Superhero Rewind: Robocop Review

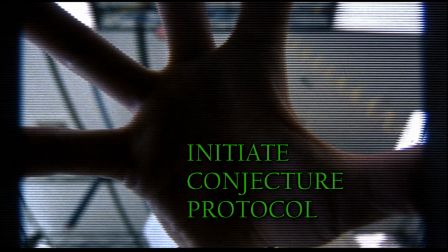24:56 Could the movie have opened with Robocop waking up in the laboratory for the first time?
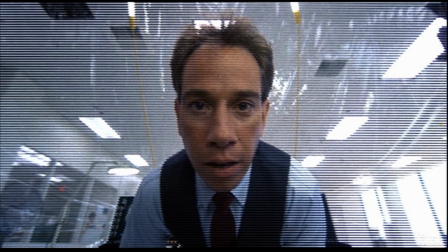25:01 If it had, we'd feel exactly like he does, totally in the dark, totally inhuman.
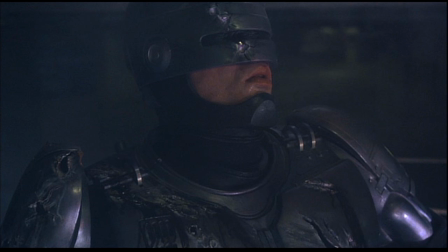25:06 We might discover his humanity along with him in a similar way and still root for him as he claws his way through the bowels of his mechanized psyche.
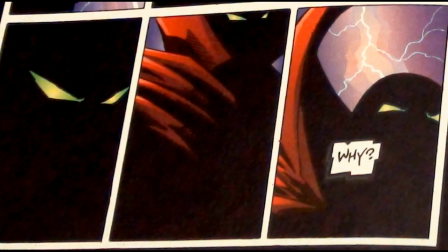25:14 That's the way Todd McFarlane did it with Spawn in the comics. The audience is clueless as the protagonist as to how he got in this nightmarish predicament.
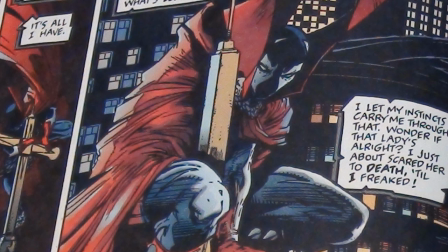25:21 I don't think there's anything wrong with this approach inherently, as long as the protagonist starts working toward putting the pieces together and he doesn't just spend all his time sitting around brooding and trying to remember stuff.
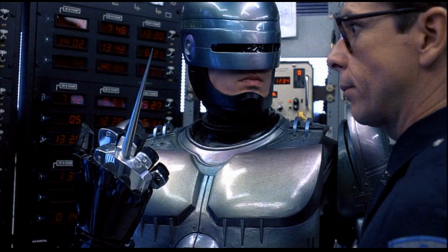25:32 But you run the risk of having to rely too much on a lot of exposition and dialogue or intrusive flashbacks to give us that background. The genius stroke from Verhoeven is that snapshot of the man at the beginning, which allows for all those subtle clues later.
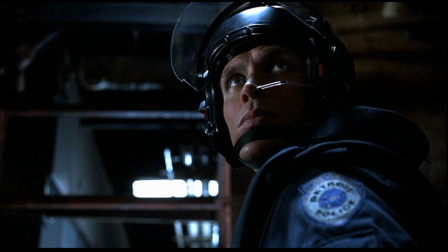25:46 We couldn't pick up on any nuances of Murphy's character shining through the machine if we didn't know something about him.
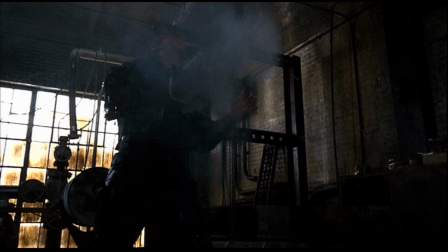25:52 Not to mention that what Robocop manages to live through seems like a larger mountain to climb if we get to see the horrific death Murphy comes back from.
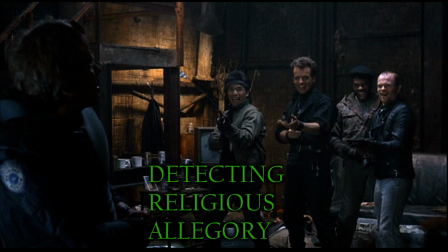26:00 You also wouldn't have the Jesus allegory otherwise. We have to see the crucifixion and the resurrection in order for Robocop to be the American Jesus, as Verhoeven calls him in interviews.
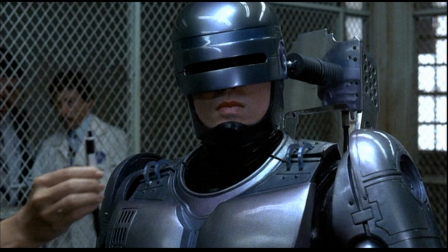26:11 This is another motif he naturally shares with other superheroes, especially Superman, the Christ-like savior character who sacrifices himself for the good of humanity and sets a high bar for the rest of us to achieve.
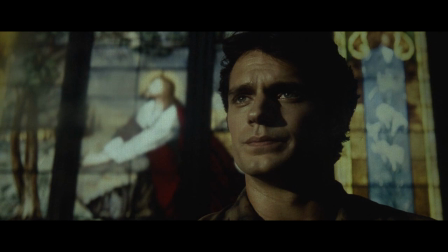26:24 WWRD, what would Robocop do? We saw a lot of really blatant Christian symbolism in Man of Steel, where Superman was constantly compared to Jesus. This movie does that a lot better. The metaphor isn't just there to look artsy.
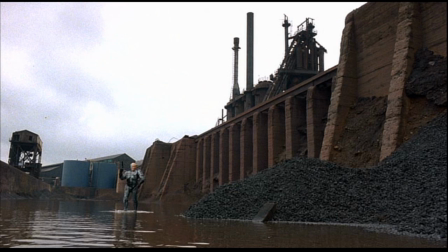26:37 It's a comparison that serves the story, supporting the themes of self-sacrifice and serving truth and justice even in the face of certain doom.
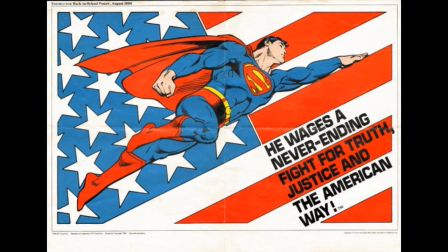26:45 In fact, Robocop stands for the same thing Superman does, with the exception of the American way, at least the way Verhoeven perceived it in the late 80s.
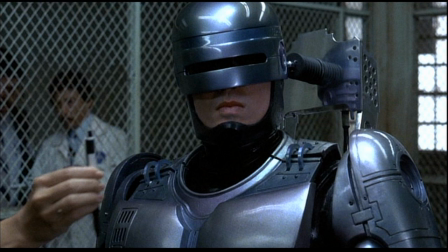26:53 And just like Superman, Robocop stands for 3 precepts, or prime directives, and certainly none of those are a directive of non-interference like in Star Trek.
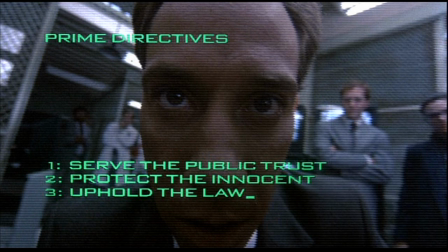27:02 1, serve the public trust. 2, protect the innocent. 3, uphold the law. Every one of these directives is constantly violated by Dick Jones and OCP. Their directives are 1, serve ourselves.
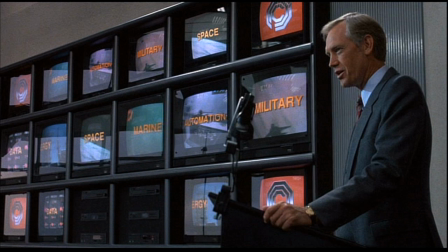27:14 2, step on whomever we must to get what we want. And 3, break the law whenever it serves our interests.
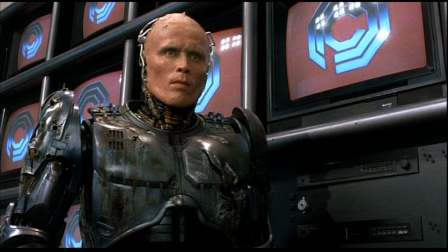27:19 This puts Robocop immediately at odds with his creators. And Dick finds at the end that Bob picked the absolute worst possible candidate to serve their interests. A man who believes in those principles and whose original personality fits right in line with what those words actually mean.
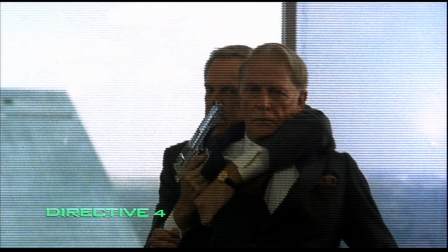27:34 It's really fun that what finally beats Dick at the end is a product that does exactly what it's supposed to, and that his philosophy of it doesn't matter if it works as long as it turns a profit totally fails him when his defective Ed 209 robots can't protect him.
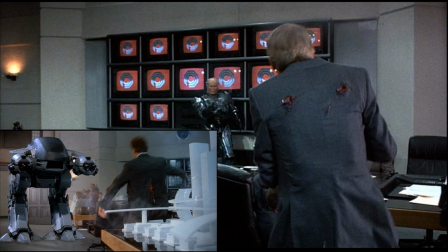27:48 Lots of poetic justice in this film.
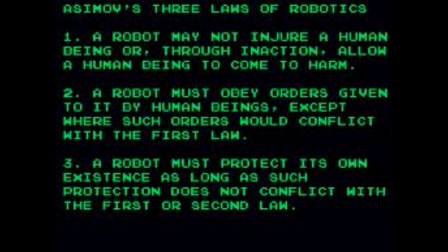27:51 Robocop's directives are a nod to Asimov's 3 laws of robotics, a lot like the Terminator's rules in Terminator 2 Judgment Day,
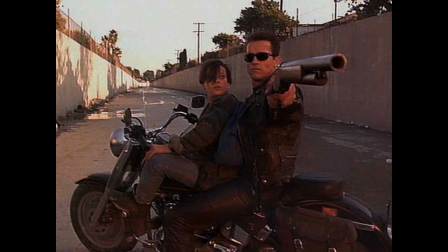27:58 except those were actually a little closer since he had one rule that took precedent over any other.
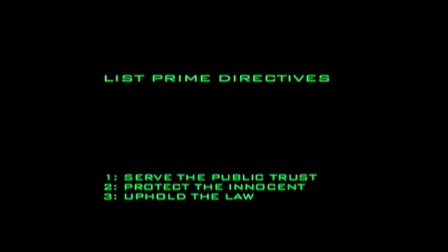28:03 Robocop's directives all seem equally important, and logically, one doesn't trump the other because they all work together in harmony to theoretically create justice. You serve the public trust by doing the other 2. Protecting the innocent would never violate the first rule, and upholding the law and protecting the innocent could maybe be at odds.
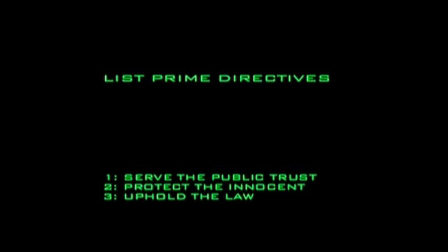28:23 You could have to let a criminal get away in order to protect someone, I suppose. But then, even if 1 and 2 take greater priority over 3, they're still in the order that makes the most sense.
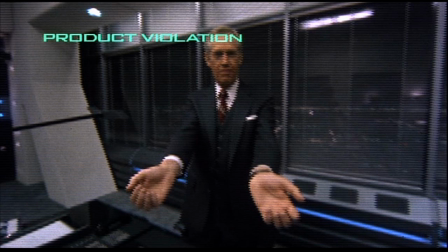28:33 Objective 4, of course, contradicts the other 3, which is probably why it's classified until it comes into play. Not to mention that it sets up a mystery for the audience to wonder about,
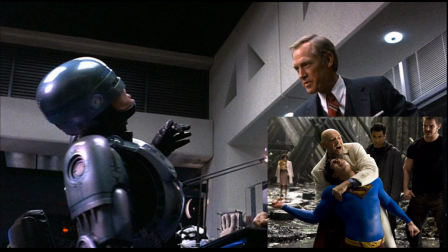28:42 and it's paid off nicely in that very Superman vs. Lex Luthor confrontation between Robocop and Dick, where it's finally revealed as his great weakness.
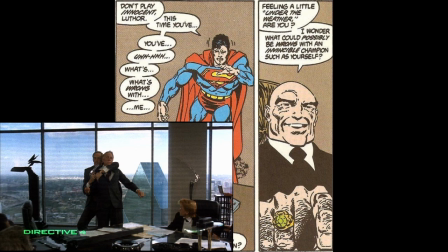28:50 And come to think of it, Robocop's weakness is Dick's downfall in exactly the same way kryptonite poisoning is in certain Superman continuities for Lex Luthor.